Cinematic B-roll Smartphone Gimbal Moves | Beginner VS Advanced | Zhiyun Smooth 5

So I'm gonna make sure that the detail is on the first third on the grid, which is rule of thirds grid.
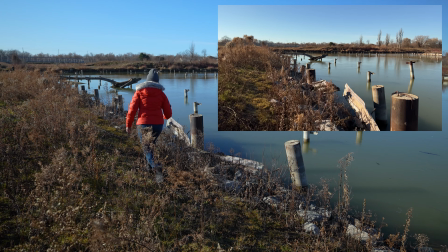And then I'm just gonna keep moving forward. Obviously, you have to be very careful so you don't fall because there's a lot of rocks right here.
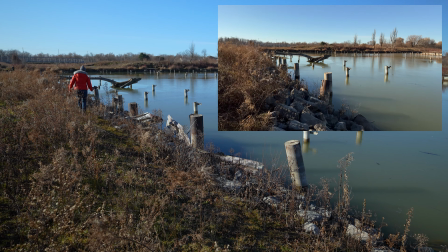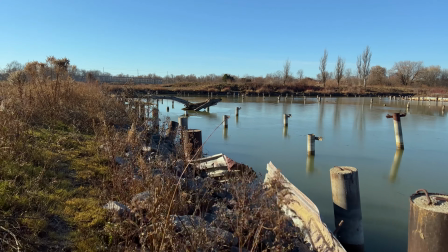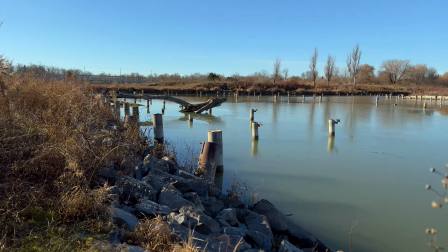A lot of beginners would probably just do few panning shots of one location and they would move on. It is the best to aim for 5 shots per certain angle, certain location. Like again, I'm considering this location number 1. I have already 5 shots, 1, 2, 3, 4, 5. And I want to secure it by one close-up shot of the plant.
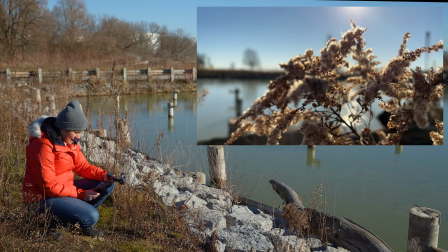For the close-up shot, I'm using just a standard lens because I'm finding that the telephoto is simply way too close and I don't like that.
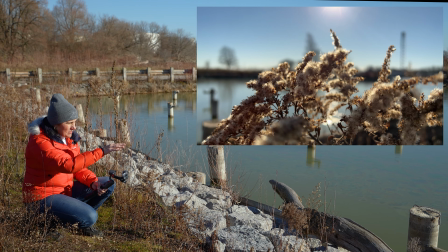So I'm shooting against the sun. There is a little bit of a frozen water already, a little bit ice, which is giving me beautiful reflection,
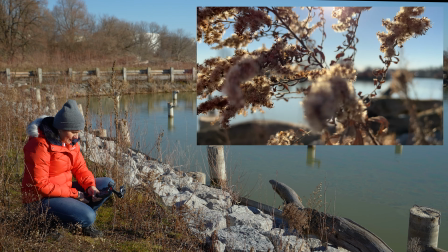and I'm getting a backlight for the detail shot. All I'm doing is just going up and down, up and down.
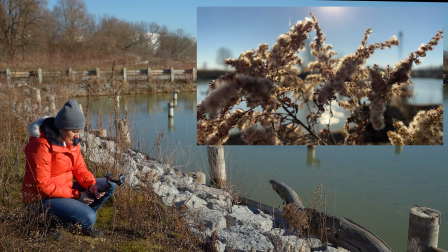I made sure that I locked the brightness and focus on the plant in the front. Everything else is blurry.
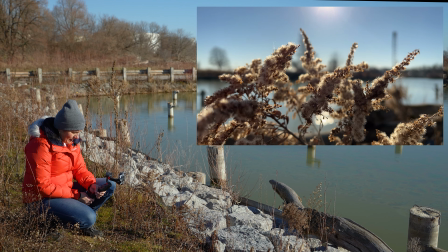That's why we're getting the beautiful bouquet in the background.
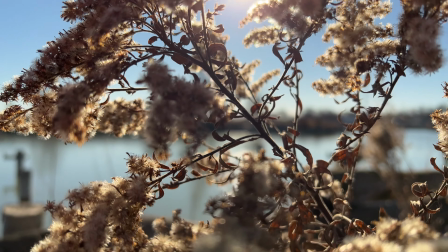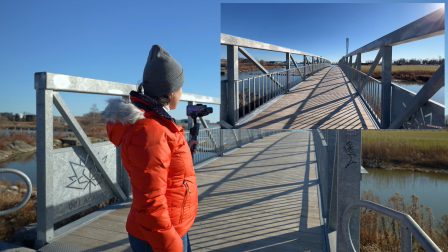Bridge location is next, and here again I would like to do 5 different shots.
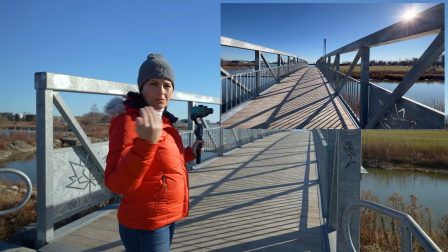Let me do just first regular walking through shot, most likely beginners would do, and that just eye level with ultra wide angle lens shot through the bridge.
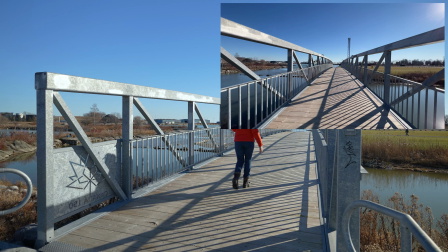That shot didn't look bad at all, but we can definitely make it better. I added monopod to this gimbal. I'm gonna start shooting way lower to the ground. And as I'm walking, almost at the end, I'm gonna lift it very high in the air. So this is gonna be a combination shot. Very simple though, very minimal combination shot.
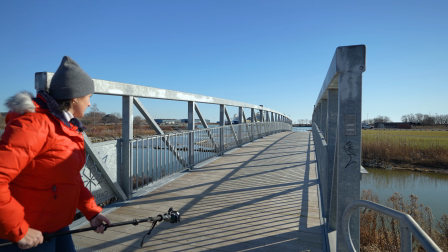I'm using all locked mode. The camera already is framing the shot for me, so I don't have to do much. So I'm gonna go very low to the ground.
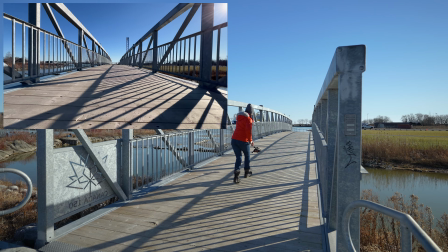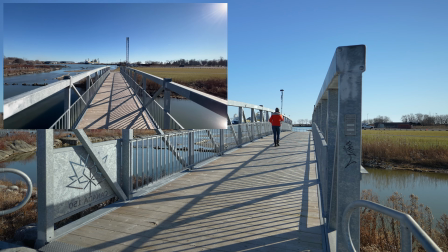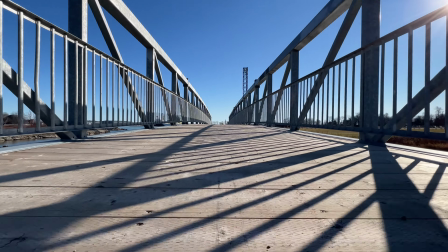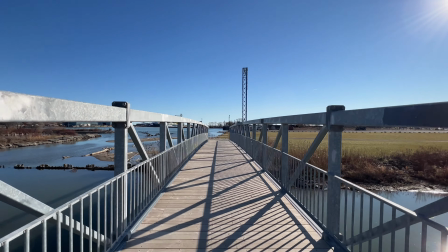Whenever I'm filming at this kind of a spot where I see a lot of different shapes around me, like this bridge, and has many windows openings, then I take advantage of that, mainly when I'm backing up and revealing something interesting. It will be definitely eye-catching. The closer I'm gonna get to that structure, the better it is. For this one, I'm using ultra-wide angle lens. I'm making sure the gimbal is in all lock mode.
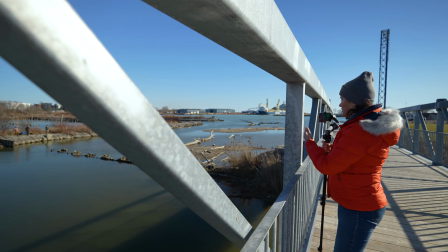I'm gonna extend the monopod way further out of the bridge, making sure I'm already framing the object, which will be the ship over there.
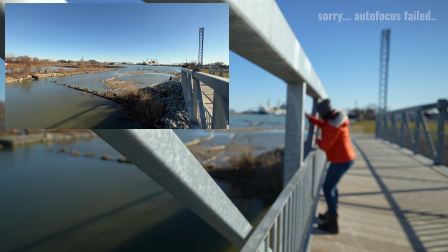And I'm gonna be backing up, revealing this bridge.
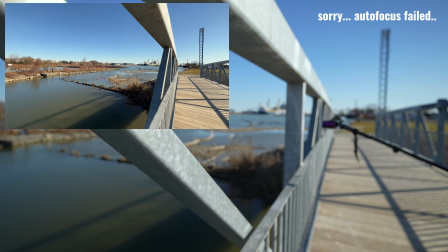Let's do this. I'll try 2 different ways.
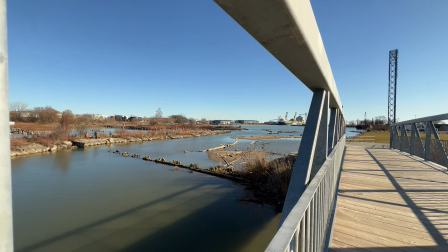Once I'm gonna show bigger window when you're not gonna see such a dramatic change, but then I'm gonna go to tighter space where you will see a lot more shape.
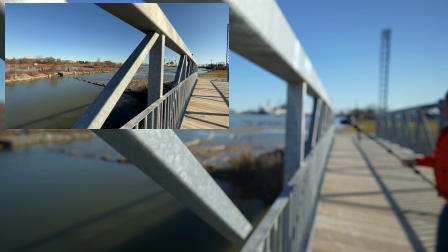Okay, one more time.
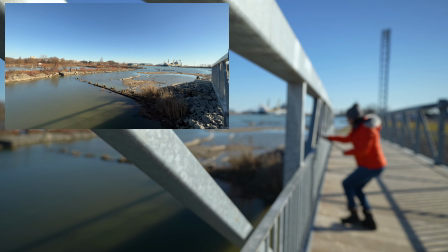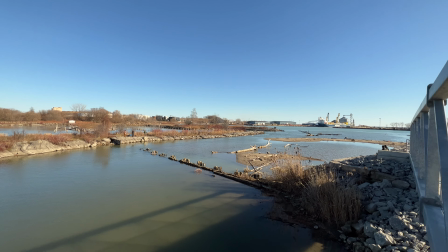Shot number 3 on the bridge will happen right here. In the previous location, I was actually hiding behind the railing. So this is a perfect spot to reveal another location. I'm gonna start from hiding behind this railing, the same color, and I'm gonna go down, revealing the river.
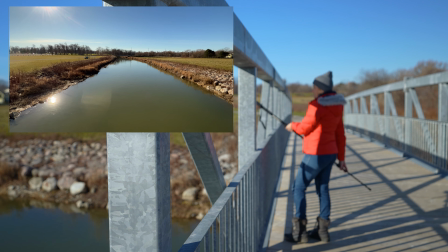The mode I'm using is all locked mode.